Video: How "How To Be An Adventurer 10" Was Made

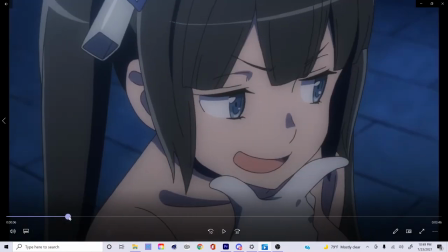[20:23]
Other than that every other flat for the most part up until I believe Hirano's first edit is
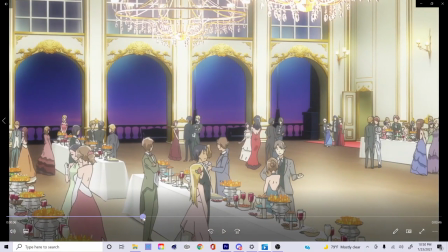[20:29]
just kind of the basics which ends up being quite flashy
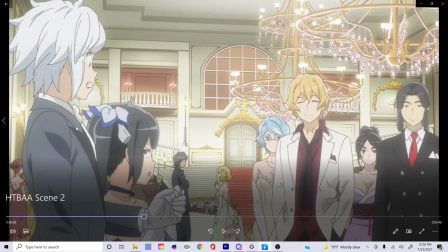[20:34]
and yes here's Hirano's first edit nice and hilarious accentuates the the tension
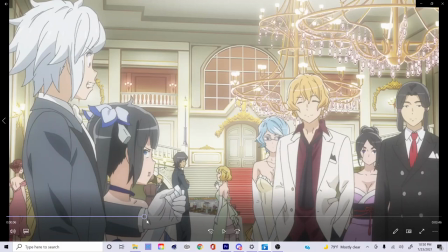[20:40]
and the amount of surprise that Bell has for how tacky everything is
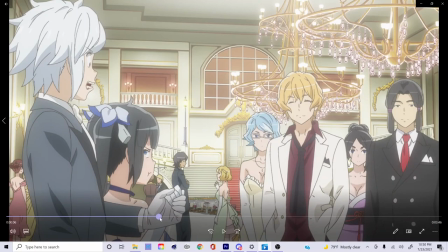[20:45]
and yeah so scene 2 ended up not being the most visually intensive but
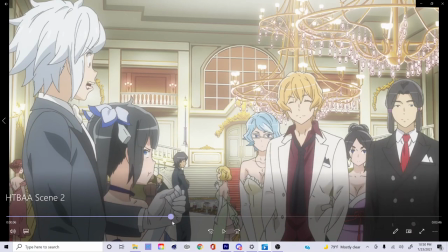[20:51]
then and so this one was kind of already done for me I I think that Aaron just kind of had a little too much fun on it.
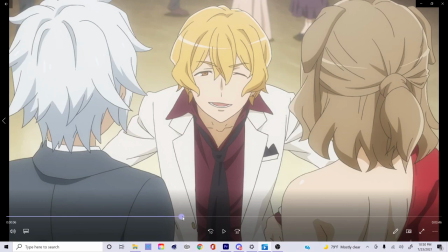[20:56]
Then Hermes comes in on this one.
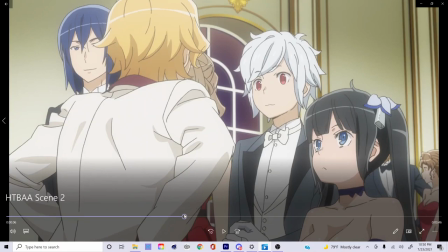[21:01]
And so then for this one, originally I believe that Belle's mouth is just kind of wide open, kind of agape, yeah. And so I made sure to take this one from, I believe that this was a Hestia flat.
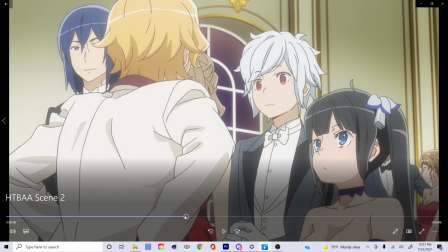[21:14]
Kind of just gave him a little bit more smug of a look while he's talking to Hermes because you know how much Belle just does not like Hermes. and here
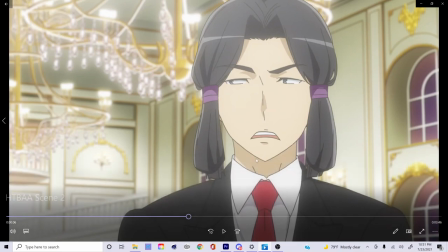[21:22]
is the first visual edit from my girlfriend the very talented chef Lena who ended up providing a lot of custom flaps for all
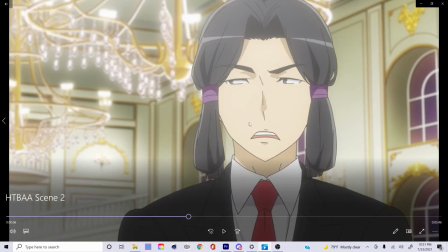[21:30]
the scenes that I did and we'll be able to see a lot more of those in scene five but Taki actually does not even really talk in any of the shots that he's got and we'll be able to see that as it goes on a little bit as well the talented chef Lena
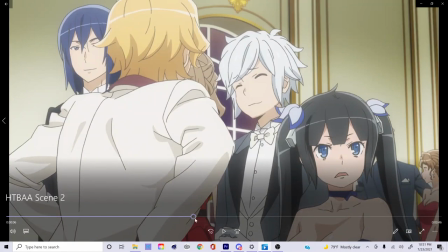[21:43]
was able to provide and for this one as well just to make her look a little bit more annoyed with how take is being a little selfish in this scene
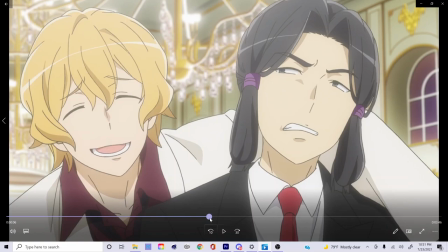[21:51]
and hermes wraps his slimy arm around take to which take does not like so we had to make sure that we drew a
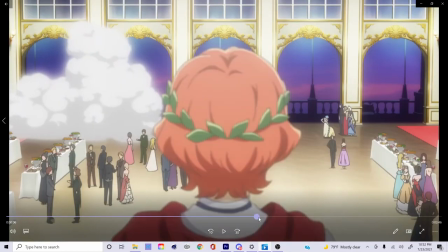[21:58]
couple more customs for him on this one as there were none provided which then moves on to apollo's speech and let me tell you this one was such
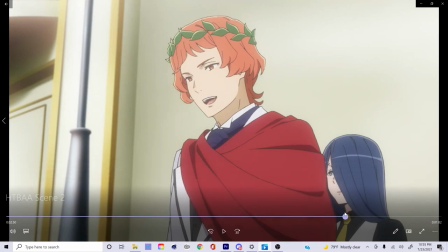[22:06]
a blast to write for not the most visually intensive especially considering the fact that a lot of these just tend to be mouth flaps uh
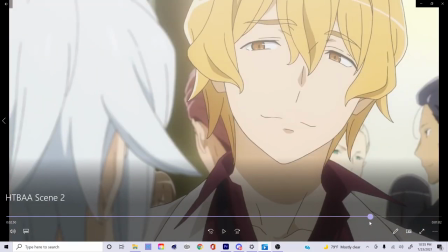[22:14]
like i said probably the most fun on this scene was the writing portion for me and then the last real edit that we have here is uh the talk
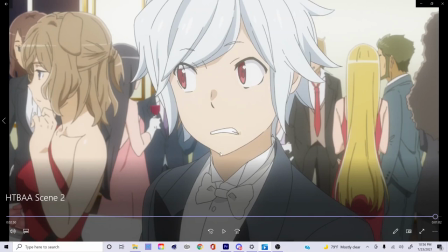[22:22]
a mouth right there which i thought that with some color correction would add on to a nice little uh bell being worried kind of
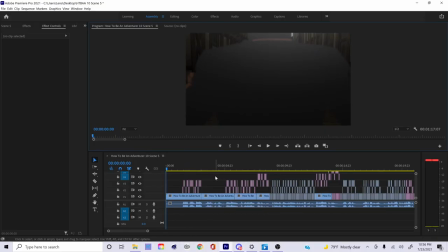[22:29]
look so this is where we are actually able to show a little bit more of the uh visually intensive edit c is going to be a custom flat uh made by of course again my lovely girlfriend chef lena and so for this scene we kind of had a lot of uh we had we kind of had a lot of the same mouth flap to be used because it really worked out.
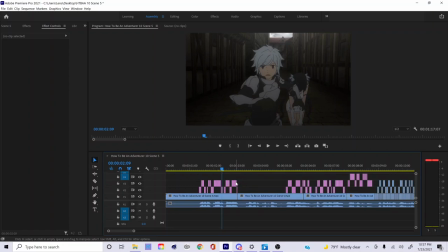[22:50]
So usually in the original scene Bell is not talking there so if we kind of just yeah so yeah no no talking at all. If that's the exact same mouth I could have angled that a little bit but I think it worked out just fine.
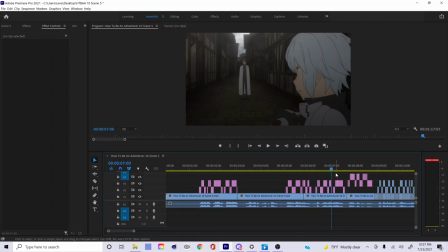[23:05]
Actually I don't believe the Hayekynthos talks in this scene at all either so we added a little bit of dialogue to spice it up make sure that we get a good start to this one because Because,
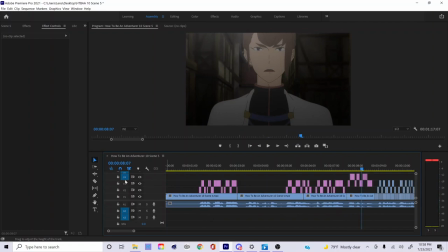[23:16]
yep, so I believe that this is actually just a panning shot of Hyakynthos, if I'm not mistaken. But let me just double check that. Yep, nope, just a panning shot of him.
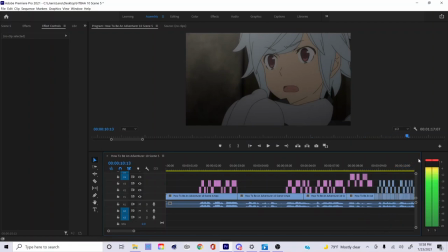[23:29]
And then, yeah, so then he's, I believe, just saying, oh, it's that guy with this one.
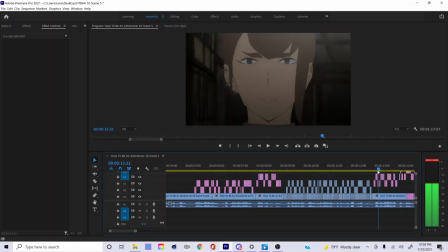[23:34]
So basic flaps. And so some custom flaps to get him starting that one.
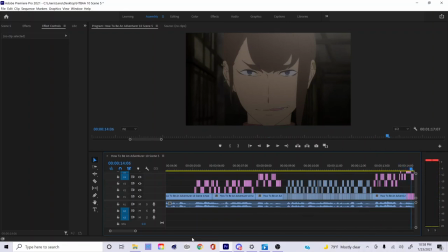[23:39]
And then, of course, Hyakynthos doing a nice little intimidating side smirk. and this is kind of on my art direction because I believe that somebody commented that it kind of looks like that he's having a stroke might not be the most efficient to talk like that I felt like it would continue with
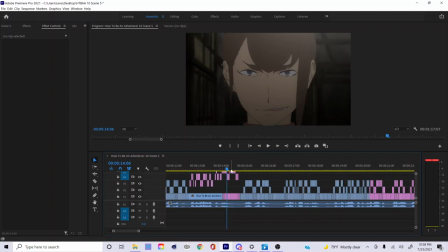[23:57]
his menacing aura that he's giving off with this so I decided to keep that
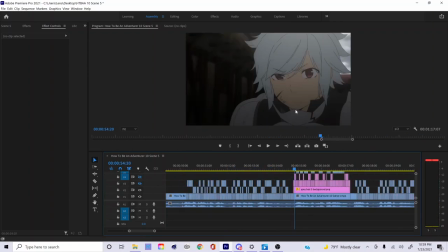[24:02]
up so what I ended up doing was I color corrected the mouth there so I made sure that he didn't have a mouth so it'd be easier to kind of tack one on for a base because before I
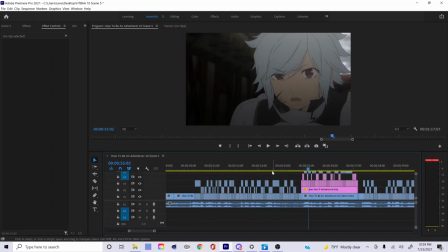[24:16]
believed that yeah I think that that was the only mouth that he had had on there so to make this a talking shot I got a couple of custom frames done a closed mouth and an open mouth to be able to kind of give the illusion that it was already there from the
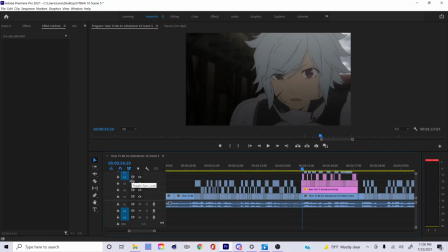[24:32]
start otherwise to cover up just the open mouth would have been a little bit of trouble the skin saturation tone covered up his mouth and then made it into a made it into a palette from there basic flaps right here made sure to move each one very very slightly this one this one
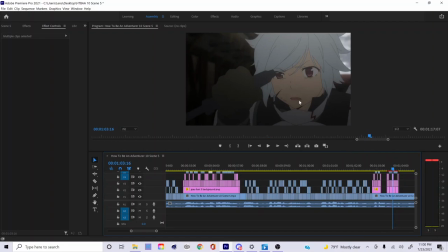[24:51]
was kind of a little bit harder of one because i kind of had to put a little bit of a pinpoint this part of his face right here and just kind of track that some
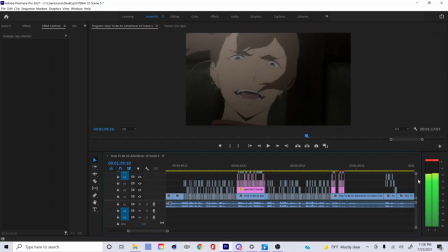[24:59]
more minuscule movements for this one uh to which we ended up figuring that this would be a fine
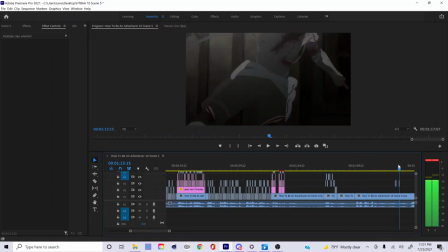[25:07]
one to just kind of leave for the most part as is. Usually Hestia right here ends up yelling something. I figured that for this it'd probably be best that she just kind of keeps her mouth open as if she's gasping.
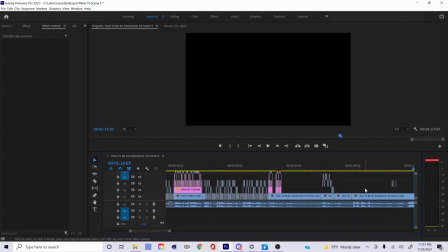[25:20]
And then end. I guess that could have been a little bit more graceful. But yeah, that will do it for my portion of this episode breakdown and I hope that you guys enjoyed it.
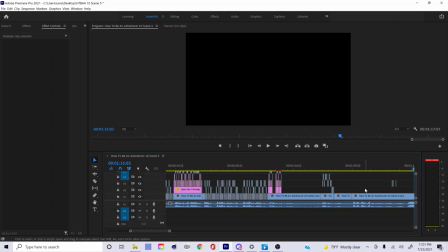[25:34]
And if you guys enjoyed this and or the writing of this episode, I would implore you to check out my group's channel, Only Smiles.
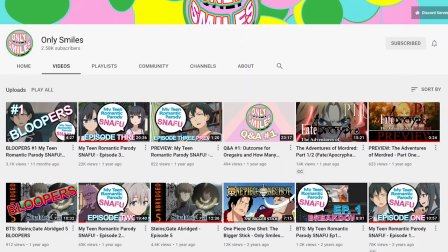[25:42]
Currently, we have got a couple of different series. Some of the wonderful content that you can experience on that channel would be my teen romantic parody, Snafu,
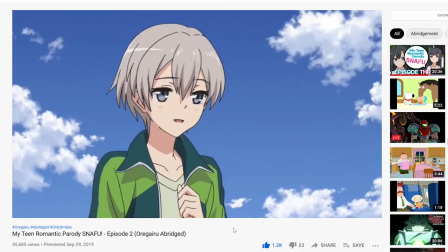[25:50]
and Ori and Gairo Abridged series where we are currently working on episode four and in the midst of production.
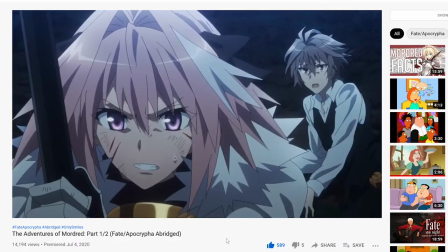[25:55]
We also have a Fate Apocrypha two-part miniseries titled The Adventures of Mordred following the adventures of... well,
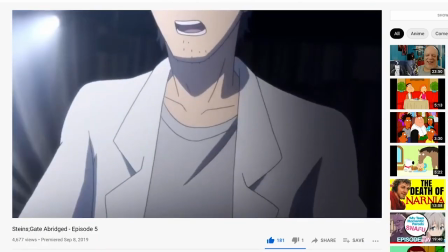[26:02]
Mordred, of course, as well as a couple of other secret projects that are in the pipeline that I cannot quite talk about yet,
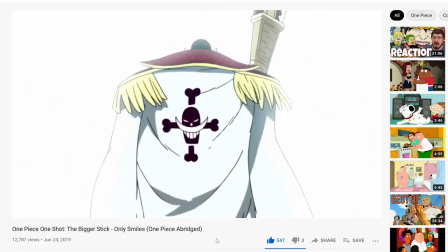[26:09]
but be on the lookout because I may or may not be getting some writing help from our dearest Yaroshien. Thank you guys so much for enjoying this episode, and I cannot wait to see you all in episode 11.
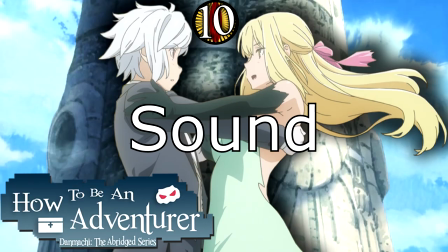[26:22]
Y'all take care now.
That's a foot and a half, motherfucker!
Say hello to Reaper.
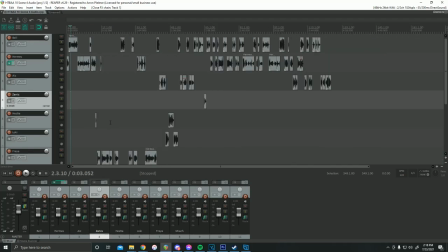[26:27]
This is the program I would recommend getting off of Audacity I am not going to get into this argument too soon, but just so you guys understand, this is from scene four of episode 10, and as you can see, it is a long boy.